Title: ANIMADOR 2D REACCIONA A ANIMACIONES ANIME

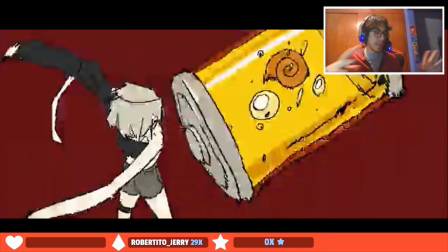(7:00)
pero es lo que la, lo chido de la animación, que tú puedes hacer lo que tú quieras, puedes ponerle unos brazos gigantes pero con que se vea chido, es lo que cuenta, o sea, porque es lo que pues va a ver el espectador y no se va a poner a ver cada cuadro por cuadro, vaya, ¿no? como yo lo estoy haciendo ahorita, pero a la hora de que ya lo reproduces normal,
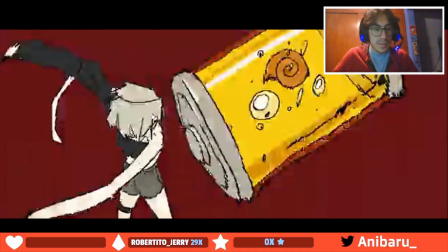(7:20)
se ve chido entonces o sea, no, no es tan no es tan, como digamos o sea no es a fuerzas dibujar bien, pues no sé si me da a entender, entonces mira, por ejemplo,
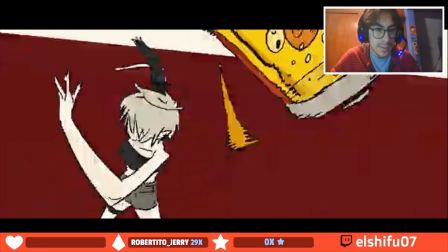(7:34)
aquí, ve estos dedos ya se les distorsionaron, ve esto, nada más es como un dedo así, todo recto igual aquí este brazo, mira el brazo de hecho el brazo es este, es todo blanco que está hasta acá, ya ve y esto es la playera o no sé qué pues aquí entonces esto está
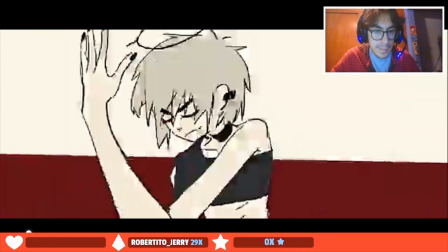(7:49)
chido está muy chido aquí aquí cambiamos o sea también
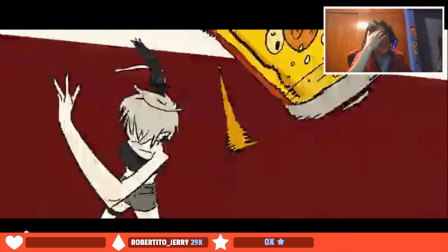(7:54)
lo que juega mucho este este este este animador por lo que estoy viendo es que juega mucho con las anticipaciones no sé si sepan qué es eso pero son frames que digamos este pues sí como lo dice el nombre no se te anticipa la acción que va a ocurrir por ejemplo
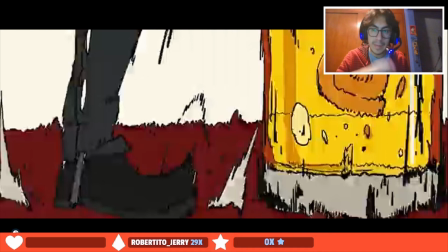(8:11)
aquí ya les había explicado que aquí se azota el pie y como se ve en este frame que va con mucha fuerza pues en el otro es que te está
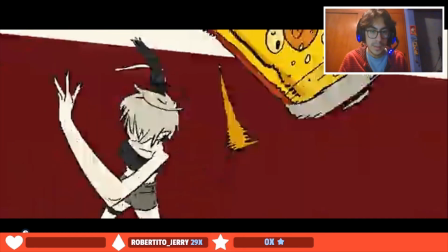(8:20)
anticipando que va a volar la lata y vuela no entonces aquí y por ejemplo aquí te está anticipando que va a dar la vuelta el personaje
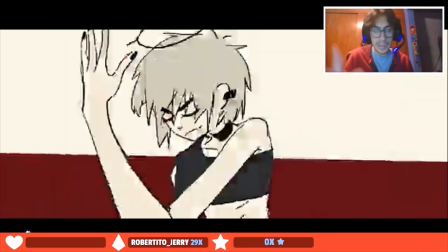(8:27)
o sea que va a ser esto entonces a la otra escena pues ya ves que está así no entonces o sea no pierdes como la coherencia con
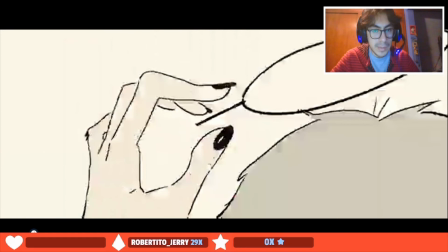(8:34)
la otra acción por ejemplo aquí aquí está igual también este brazo está un poquito este
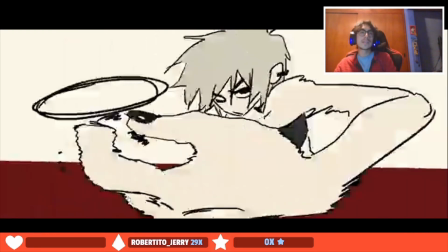(8:42)
Largo igual, son como más Smear Frames, esto se les conoce Smear Frames, que se me había ido el nombre, pero son Smear Frames. Que en inglés significan como frames borrosos o como muy así, como decirlo, con mucho movimiento, digamoslo así.
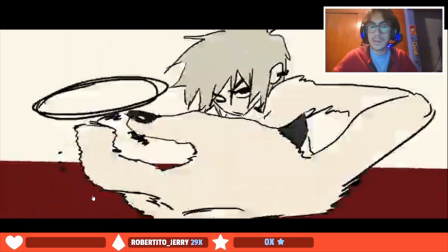(9:01)
Entonces casi casi se utiliza y de hecho también se ha utilizado mucho en las americanas este tipo de animaciones. entonces bueno mira aquí vemos esto igual juega mucho con las perspectivas o sea ve la manota como está o sea la mano está del tamaño o sea está más grande que el
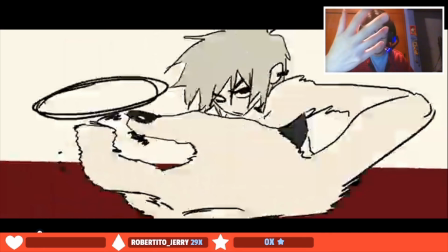(9:18)
rostro y obviamente eso no es posible porque aunque tengamos aquí de cerca mi mano obviamente también debe tener como este o sea no va a ser una mano así gigante sino este como se llama o sea también tiene que tener proporción con la anatomía humana Pero aquí te digo,
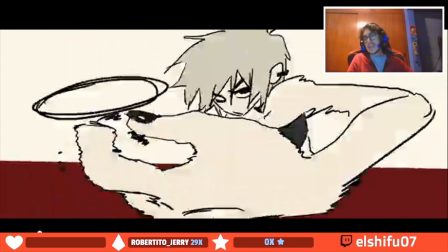(9:37)
puedes probar en el anime Es lo chido del anime Que me gusta también, que en algunas escenas O sea, prueban de todo Y hacen un despapaya, un desmadre Como se dice, y sale chingón Sale chingón en otras palabras Así que es lo chido del anime
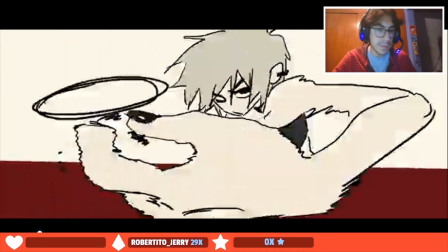(9:52)
Y por eso me encanta Porque también puedes probar muchas cosas También este tipo de movimientos los puedes ver Creo que en el anime de Mob Psycho Creo que se llama así Hay mucho de este tipo de movimientos Enfoques, perspectivas y todo chido Mira,
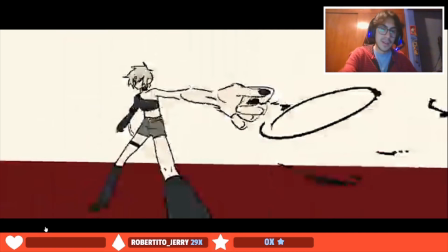(10:05)
ve todo esto Ve, ve esta perspectiva O sea, mira el brazo La comparación del brazo con Igual también la pierna con su cuerpo O sea
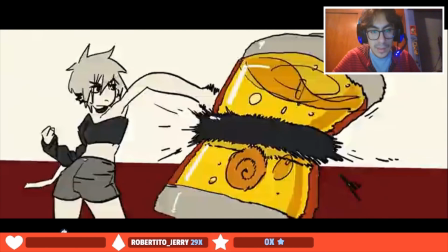(10:15)
No hay mucho De hecho aquí como O sea, me gusta como juega con la cámara
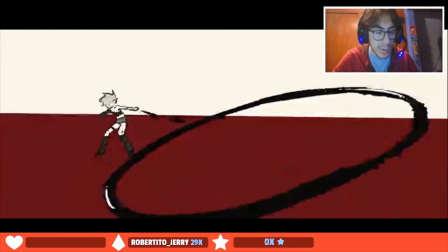(10:23)
De hecho aquí, mira, ya no De hecho aquí hay un borrón O sea, nada más aquí es como Aquí puso una mancha de pintura Aquí
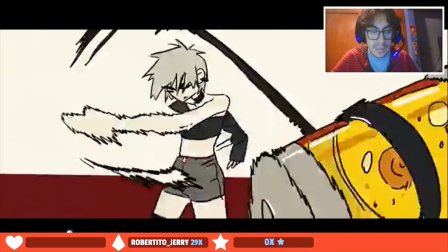(10:31)
Aquí como la atrapa Mira Mira, Smear Frame, aquí de impacto.
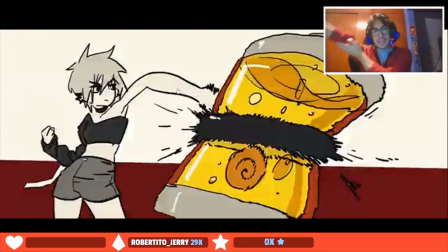(10:37)
El brazo como se le... Literal, aquí se te rompería el brazo. No puedes hacer eso. O a menos que lo tengas roto el brazo. Sí puedes hacer eso, pero no. Entonces te digo, aquí Smear Frame.
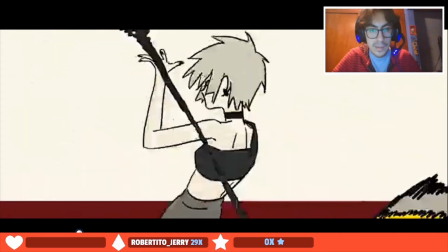(10:51)
Aquí más Smear Frame. Smear Frame. Mira aquí, o sea, como... Y de hecho, no utiliza Inbetween, si se dan cuenta.